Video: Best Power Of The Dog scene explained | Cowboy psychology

Well first of all, she's taken Phil's rule of always being in the darkness and flipped it on its head for Peter.
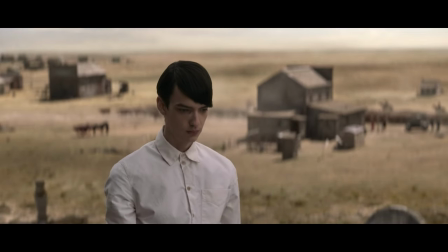Peter is always in the light, he's always seen easily, which makes us feel like he's an open book, he's naive, he's innocent, but it also hints that he has completely accepted his shadow self, which we know from Carl Jung is an incredibly healthy way of living if we're able to accept our shadow selves.
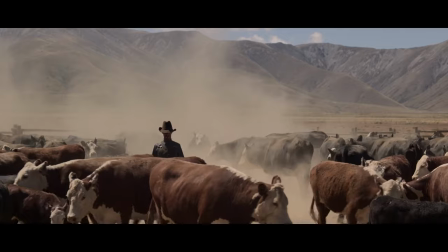But she goes one step further than that. If you look at both characters throughout the film, Phil is always in dark clothing, browns and blacks,
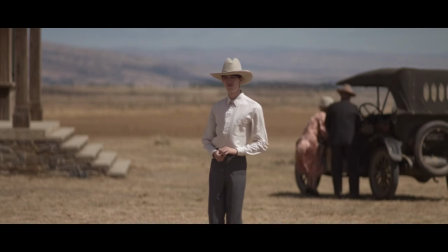whereas Peter always has something on that is white,
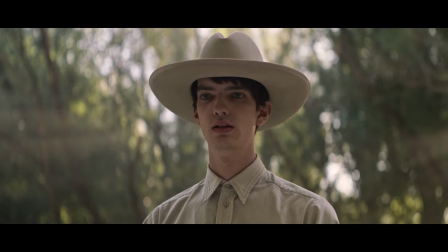be it his white shirts or even his massively oversized white hat. Again, this is made to make him feel weaker and more feeble. But the color, the choice of color here,
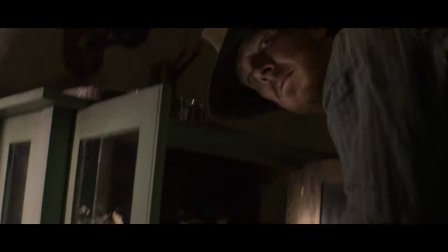instinctually lets us know again the same psychological effects as the lighting.
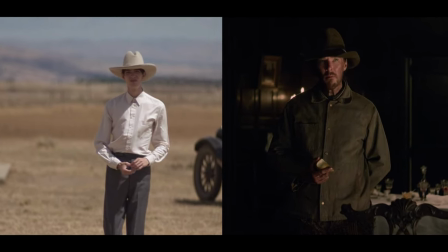It makes Phil seem darker, less knowable, whereas Peter feels like an open book, naive and innocent.
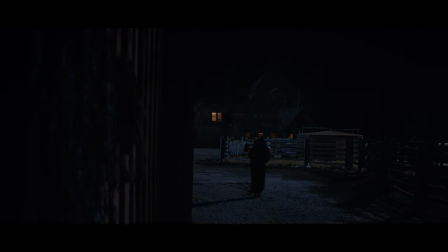This light and dark is such a key,
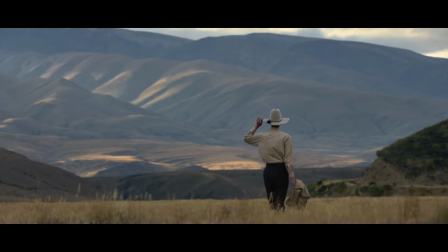simple yet effective psychological strategy to get us to know the characters, or at least think that we know them. On a side note, it is good to always make your characters visually different. This means the audience won't ever lose track of who is who and where they are in more difficult or complex scenes. So due to the way in which Jane has lit and costumed the characters, and many, many other choices, characters. We firmly believe that Phil is the dangerous character and Peter is, well, the soft wallflower.
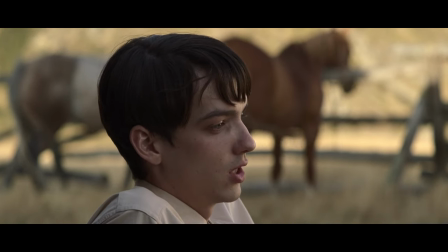He used to worry I wasn't kind enough, that I was too strong. You too strong?
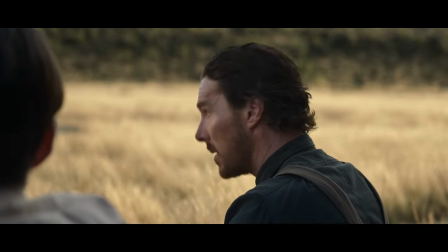I got that wrong.
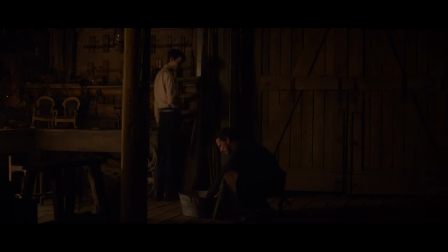Brilliantly, when Peter's final actions are revealed and we realise that he had plotted to kill Phil to protect his mother all along,
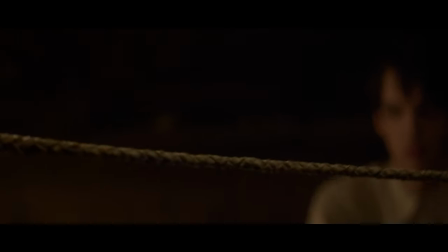it's not a shock. When the character is revealed, their true intentions are revealed,
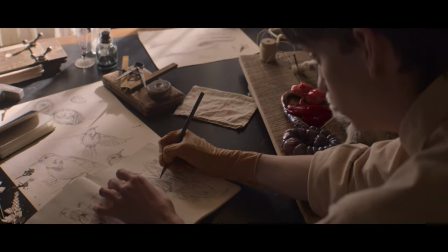it just reframes their past actions and fits perfectly.
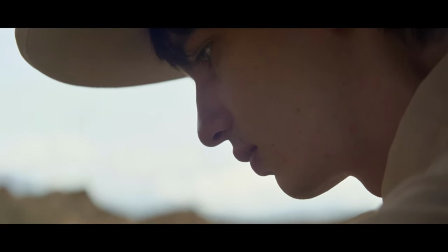So when we realise that Peter had always accepted his shadow throughout the film, unlike Phil, well, his actions seem perfectly reasonable. He just happens to be a very dangerous individual.
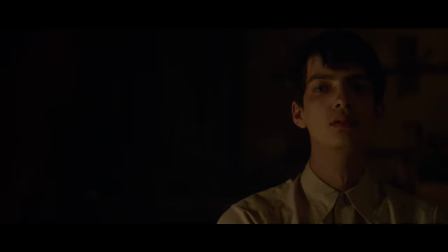So what can we learn from Jane Cambion's absolute masterpiece? Well, pairing your characters and story with psychological ideas is a fantastic way to inspire your directing whilst ensuring that your audience gain conscious and subconscious information from every frame.